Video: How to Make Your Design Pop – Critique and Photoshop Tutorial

What's up everyone, Matthew Encina here and in this video I'm going to review the work of Morris Caligari. He's one of my students from the style frames course where I teach you guys how to create dynamic frames in photoshop that tell amazing stories. So this is part of a project that he's working on, it's called Port.
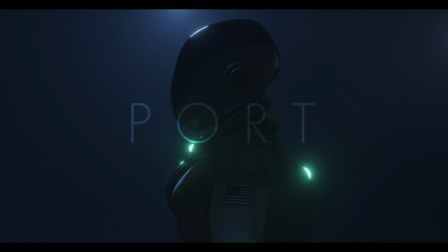18s
It's based around a researcher in the distant future after her planet's resources have become scarce.
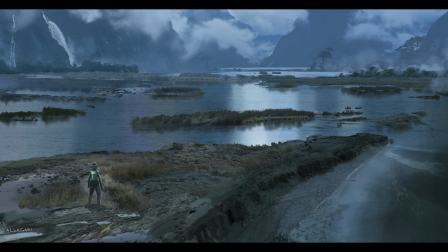25s
To combat extinction, this researcher has been assigned to examine a new planet and test if any areas are habitable. Quick travel portals have been set between bases throughout 50% of this planet by previously failed excursions.
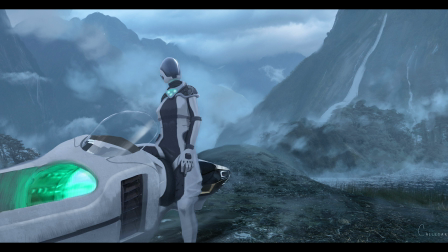40s
Unfortunately, for the researchers who agree to take this mission,
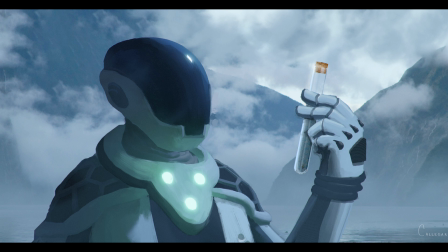45s
the portal home will not activate due to unforeseeable risks unless a usable soil and water sample is found. So that sounds pretty cool. Port is this IP that Morris is working on. He posted this in the Slack channel. I loved it so much that I wanted to give it my critique because there were little things that I wanted to adjust with the frames that he made.
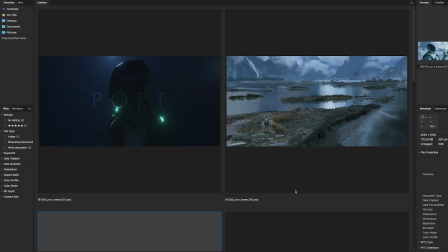69s
I have his frames opened up here in Bridge and I gotta say these frames are beautiful.
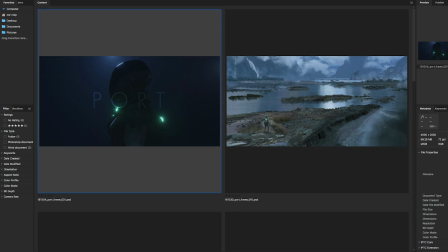76s
Let's start with his hero image here. I think this is pretty awesome. I like how simple this is.
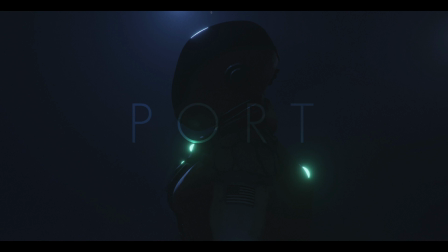83s
You have this nice silhouette of our character here. She's kind of outlined or rim lit with some of the glowing elements on her suit and this rim light that's on top of her head and Morris is playing at my heartstrings right now using Futura here.
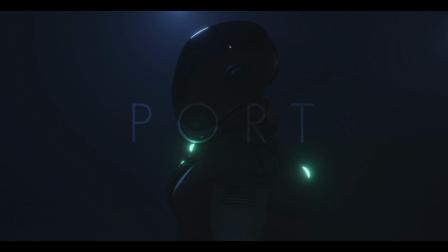98s
That's one of my favorite fonts of all time and we use that on the main future channel quite a bit. This is a great image when he's promoting this project.
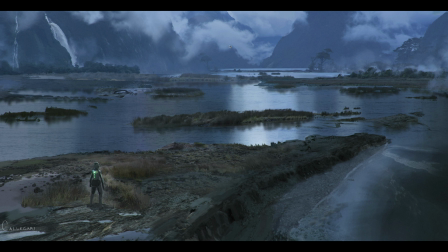111s
Next this is a wide shot that he had painted. It looks like this is all photocomped together and I'm assuming this is this uninhabitable planet or at least the planet that our character has traveled to.
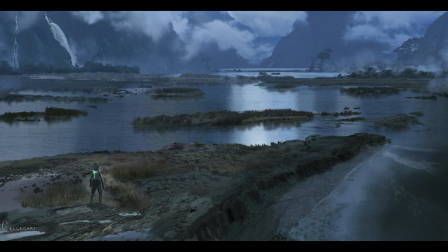123s
So he's giving me a big wide shot. There's water here. They need to see if the the dirt is is viable in terms of growing life here. So this is a pretty rad shot i mean there are little details here in the water here it looks it's like just a little bit sloppy but you know to
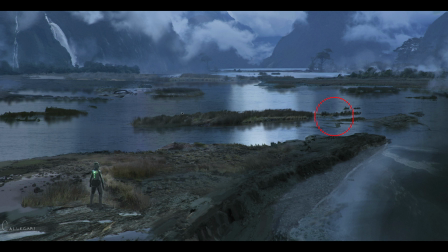139s
be honest for a lot of these concept frames as long as there's enough information there and it sells the idea you don't need much more so little things like that yes it would be nice if it was cleaned up but it's not 100 necessary so this is a cool wide shot you get
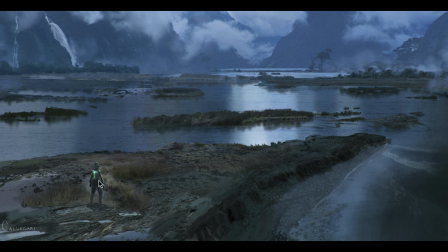155s
a sense that this little character here on the left bottom that she's all alone because she's tiny in this very very big world so this is a nice way to represent that in this big frame
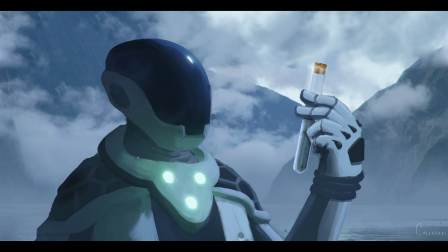167s
next we're close up on our character and just like Morris had told us she is checking the viability of the soil here so she's exploring here on the planet and this is a close-up shot of her looking at the dirt sample so I think the framing is all right here
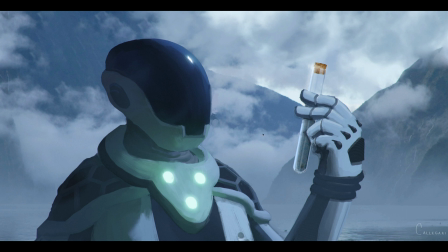184s
I think it might have been more interesting if we were actually a little bit more in front of her
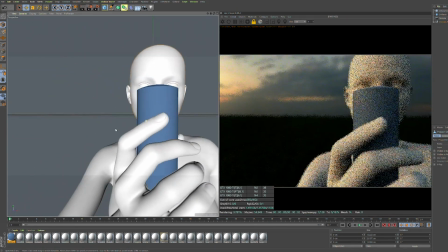189s
where we uh the hand was in the foreground much bigger and
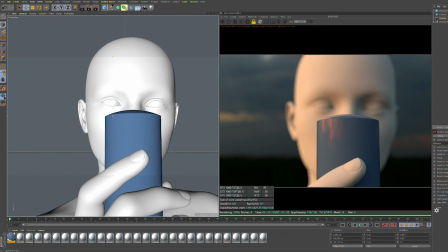193s
we are looking at the reflection of the sample in her helmet
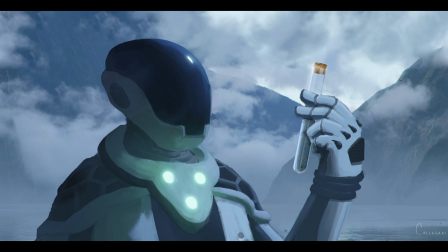198s
here in the visor here so while I think this frame is is pretty cool I think
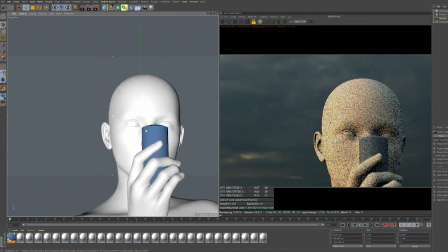203s
it could have been a bit more dynamic with the hand much bigger in the foreground and the
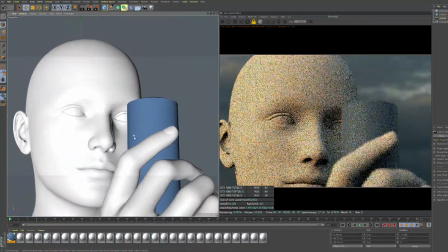207s
character's head behind it so a little tweak there and
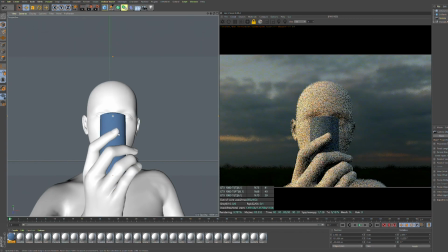212s
I think this frame would be killer next we have
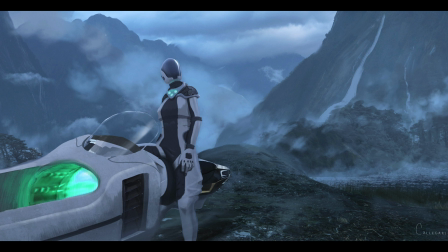217s
this medium shot it looks like this is a vehicle that the character rides around the planet on I love this shot it's a cool up shot where it's very heroic because we're looking up at the character so our camera angle is low around her knee looking up and we get a sense that
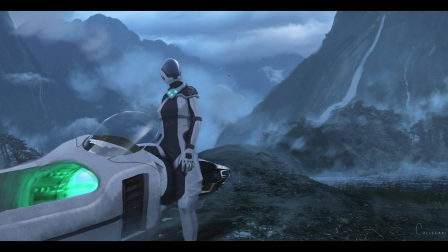232s
she is the hero in this environment what I like about this is the sense of depth you get this nice foreground element and a couple of layers of mountains going back I think there are some little tweaks with the contrast. If I squint my eyes, I feel like the contrast needs a little bit of work.